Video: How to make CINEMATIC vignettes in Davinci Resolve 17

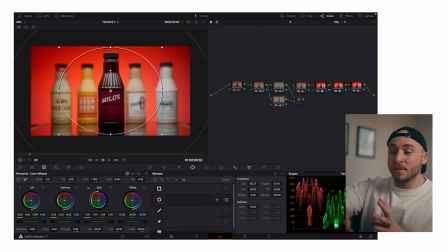(4:02)
The main light source on the background is already in the center, and then there's a key light coming in on this bottle and kind of lighting these other bottles, but there's already a gradual fall off of exposure, a gradient, if you will. What we're doing here with these masks is just enhancing that and making it a little bit more powerful.
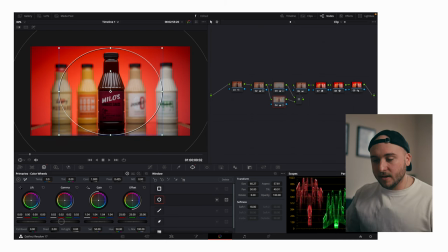(4:18)
So I think what we have going here is looking good. I might bring it up even just a little bit more. Definitely want to keep an eye on my scopes. So one thing I always do on this part where I'm highlighting the subject is we brought the gamma up and we brought the gain up. A lot of times when you pull up the gamma, you're pulling some of those shadows up and you lose a little bit of that punch.
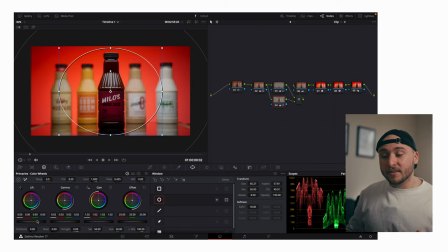(4:38)
So when I do that on this node, I like to come in and bring the lift down a little bit and bring the contrast up just a little bit,
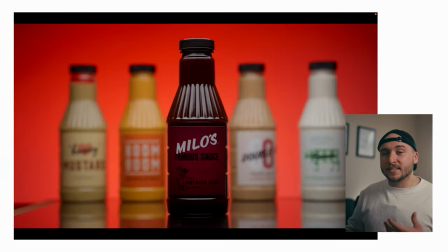(4:44)
just to make sure I'm keeping that punchiness and that contrast that I had in my original grade.
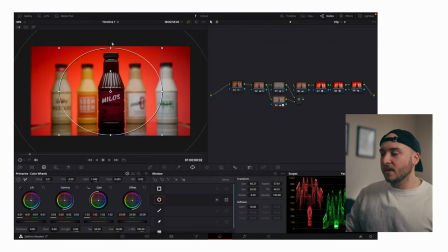(4:49)
So I'll mess with this mask just a little bit more and let's see what we're working with. And I mean,
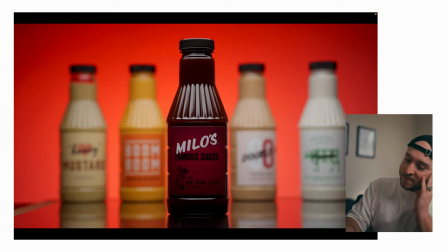(4:59)
It's just absolutely delicious. This makes me so happy because if I wasn't like doing this video, that would have taken me like 30 to 40 seconds. And for 40 seconds of work to take me from this to this, it's subtle, but it's, I didn't use this shot in the final image.
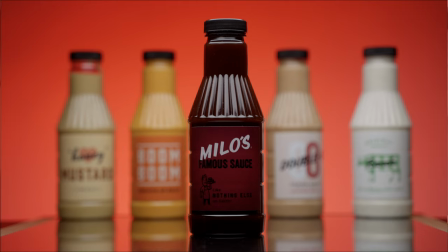(5:21)
This bottle is twisted and there's some stuff in the corner. I think the client would have liked this, but when I got to send them this, I was like, yes, your viewers are gonna look at your beautiful product and buy your chicken nuggets and your sauces, and I'm super hype on this. And it's so easy. I don't know, maybe I'm being ridiculous. Like, tell me which one of these you think looks better. Like, is it worth the hype? Okay, dope. Thank you so much for watching. Please hit like down below. And I'll see you next week because we're making a video every week, 52 videos this year. This is number 3. I'm gonna have to catch up. Thanks, y'all. I really appreciate you watching, and I'll see you next week.